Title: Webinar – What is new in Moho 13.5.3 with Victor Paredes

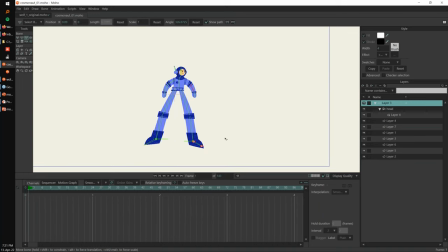16:37 So let me just, I will create something quick here. So again, I have the interval by default at two.
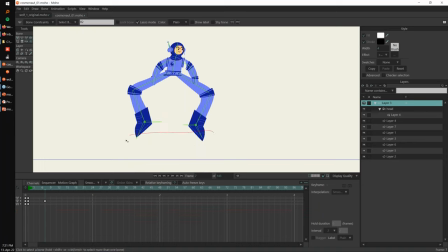16:47 So let's suppose I want this character to jump. Oh, I need to set this to independent angle there. Okay. I want this character to jump. Some stuff is not working here.
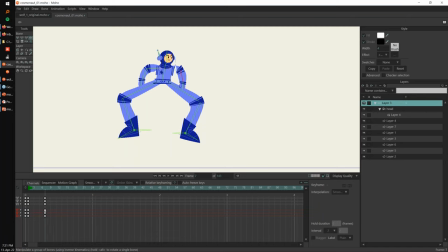16:58 The character is not fully rigged yet, but we're going to use it. Okay, so it's moving on twos. And let's suppose I want the jump to be very quick. So I will move it down a little bit more. And then since I want it to be quick, maybe I will add a new keyframe here in frame 12,
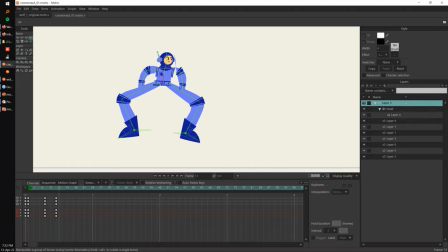17:17 even when I shouldn't, because I'm working on odd frames, but I will do that, because I want a very quick animation here. So maybe I want the legs to go like this and I will just make it jump.
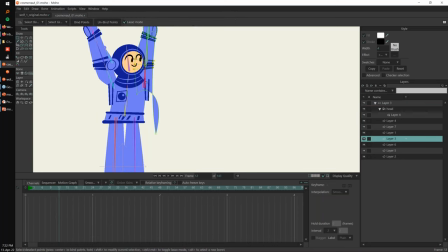17:32 And actually I don't like this point floating here, so I will just bind it to this bone there.
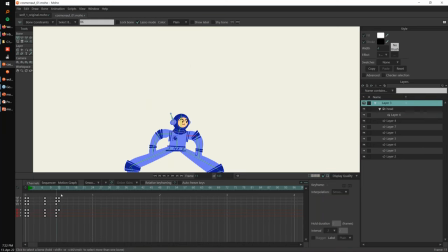17:38 All right. So I have a very quick jump here and then,
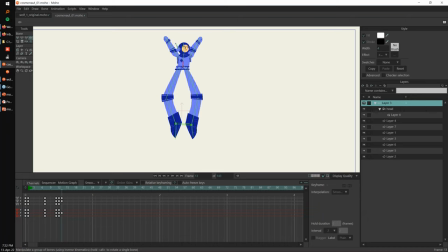17:50 I will continue with this. And then let's suppose I go back to animating on twos again. So the speed is back to normal.
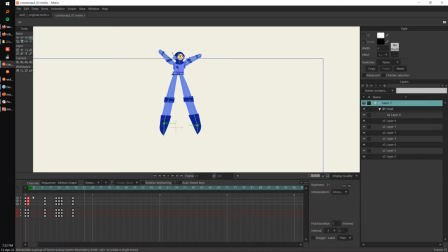18:05 And then he will fall to the original position. So I will just copy and paste this keyframe here. But this is it's not too nice. So I will just make this to go down and up. All right. Anyway. I have some kind of jump here happening. Okay, so the jump is working on twos,
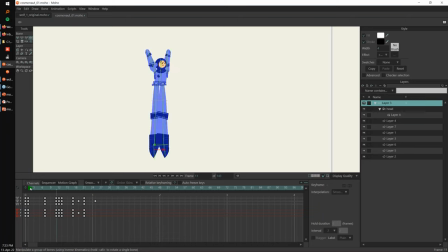18:31 but now I have the advantage to create a new animation in between. So for instance, maybe this one will be like a very quick in between happening here, or maybe even we could add a smear, or we could simulate a smear.
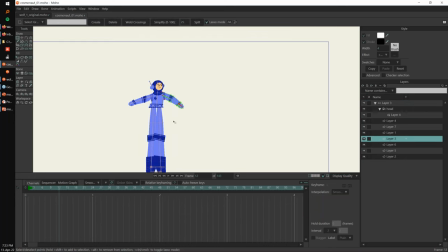18:53 So let's just simulate a smear here. So I will select the arm. I'm pressing Alt and right click here to select the vector layer of this.
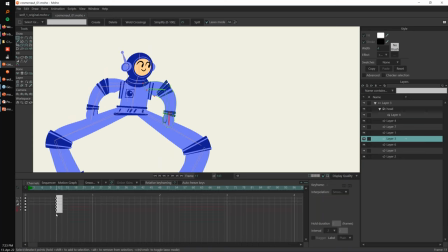19:02 And I will freeze the points with Control F. So I will freeze the point on 11 and on 13.
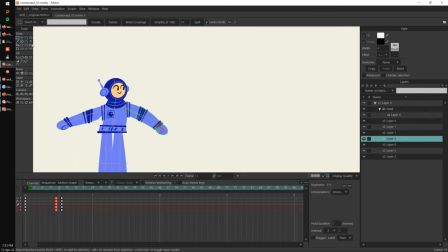19:10 And now on 12, I will use the magnet tool and just stretch this to simulate this quick movement here.
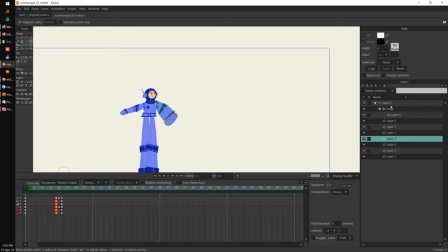19:23 So maybe it's not working great, but it's an effect we can play with. Okay. So we have that. So it's a quick movement, so we won't be able to see it
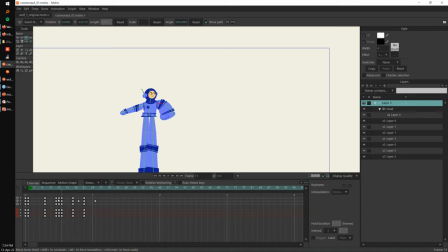19:41 in real time, but we can feel it. So we can feel that kind of smear happening there. All right. So this is one of the reasons why you animate on twos and you have the extra keyframes there to play. Now let me go back here and I will remove the animation.
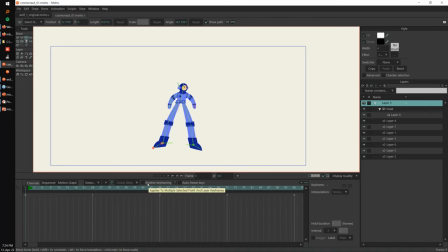20:07 If you have any question about this, this is more like about animation, but please, if you have any questions, let me know. Let me show you something else that maybe you noticed already, but we have another thing happening now with the numbers. So you can see the numbers now, they are kind of blue-ish. They look different.
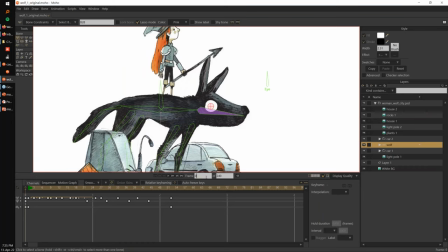20:32 If I go back to the previous version of Moho, you can see the numbers are just boxes here, like white boxes that you can modify.